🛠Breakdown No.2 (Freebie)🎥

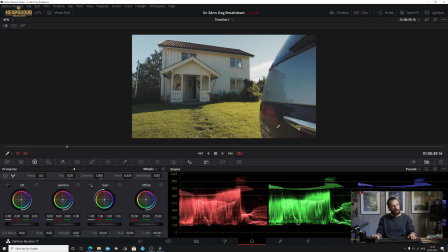487s
And we get some beautiful reflections here off the car on the house as well, just going a little bit more deeper into the picture.
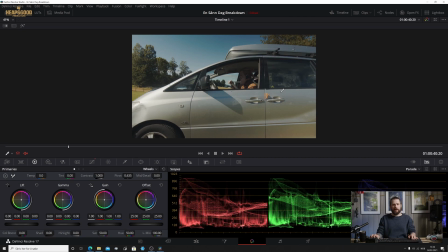496s
So this is another slider shot. This is a push in. Slowly pushing in, creates tension, and then Christa drives off, revealing the title.
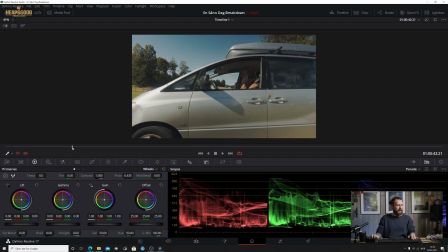512s
So let me go back to that one, and I'll put the sound back on.
Nei da, det går fint. Ja, jeg har med alt. Ja,
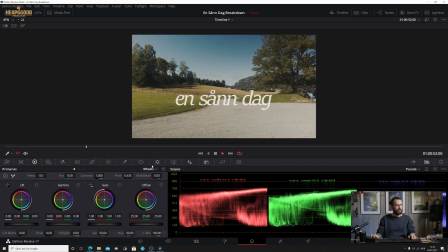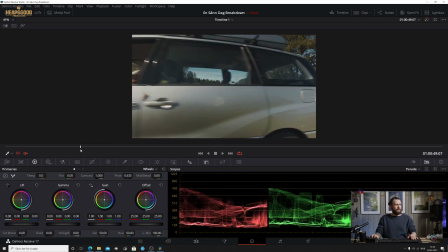534s
Alright, we'll stop it there. So we'll just go back here.
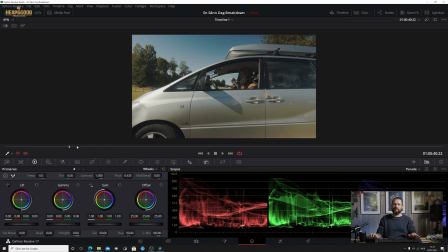539s
What's fantastic about creating movies sometimes is that when you just go with the flow and things happen on set. And I find it really exciting when happy mistakes happen. So just here, Christa was actually meant just to put the handbrake down and drive off,
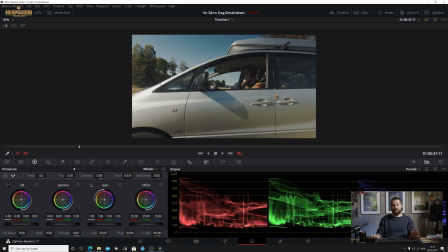556s
but he forgot the handbrake, left it on, and made the mistake. So, but that adds to the expression within this, the hecticness that's going on. He's on the phone, and just leaving the handbrake on was perfect.
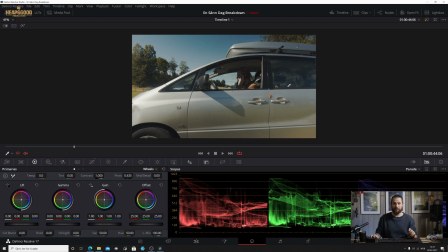572s
So we kept that scene, even though he felt like that was ruined. I was like, no, we're going to keep that. That was great. So again, this is just a push in, real simple camera work, just slider, push in,
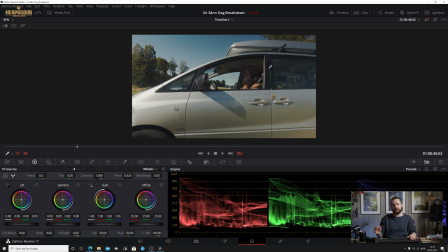589s
and then that helps reveal the title when the car drives off. A technical point of capturing audio on this one, what I did here was I put a small zoom H1, I think it was, with a, I think it was a microphone or something like this attached to it.
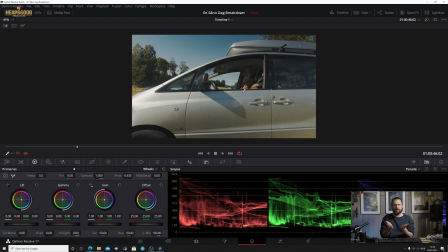606s
Might have been the Rode Video Mic Pro or something like this, or even without. I can't remember exactly, but I literally put that inside the car so I could get the audio of Christa talking on the phone, as you can hear now.
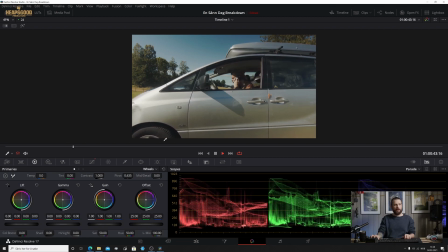624s
And this is all just that little handy recorder.
Ja, jag har med allt.
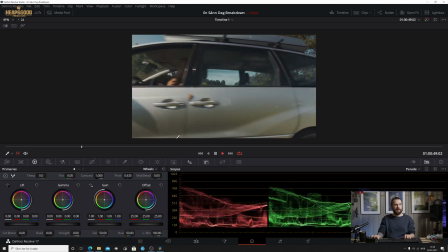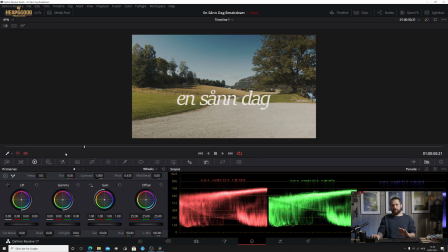635s
Yeah, so I had also a microphone on top of the camera so I could get the sound of the car as it drove off and the sound of the rocks underneath the wheels. Just trying to get as many details as possible within that shot there.
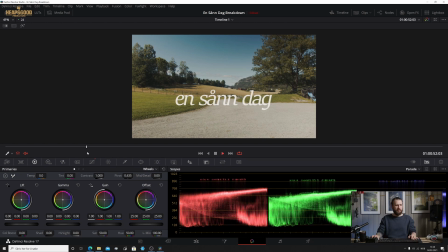652s
So that's the opening scene there for Sånn Dag. Now, what I'm going to do is, so that this breakdown doesn't go for so long, I'm going to break this up into parts.
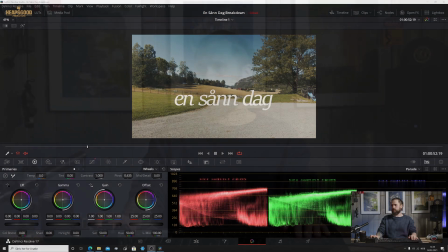666s
Let me switch over to my full screen. Hi again. Yeah, so if you liked this breakdown content, give me some feedback on this video. I would be really appreciative of it, because I'm thinking about doing this more regularly and getting it out for people to check out more of the content that I'm creating, but also to be a part of a community of filmmaking and how to better one's skills, etc., etc. I've got a Patreon page, so if you head over to patreon.com /heapsgoodproductions, you'll find me on there. You can subscribe if you feel the need. That actually would be really nice if you subscribed and help support me with what I do. Just for a little bonus extra before you go and subscribe, I'm going to switch back over to the full screen here,
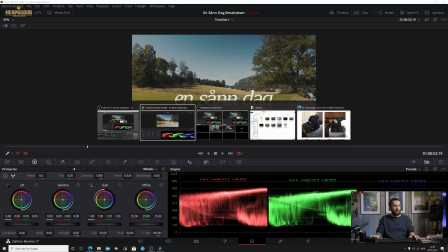730s
and I'm going to go over to the blog and have a breakdown.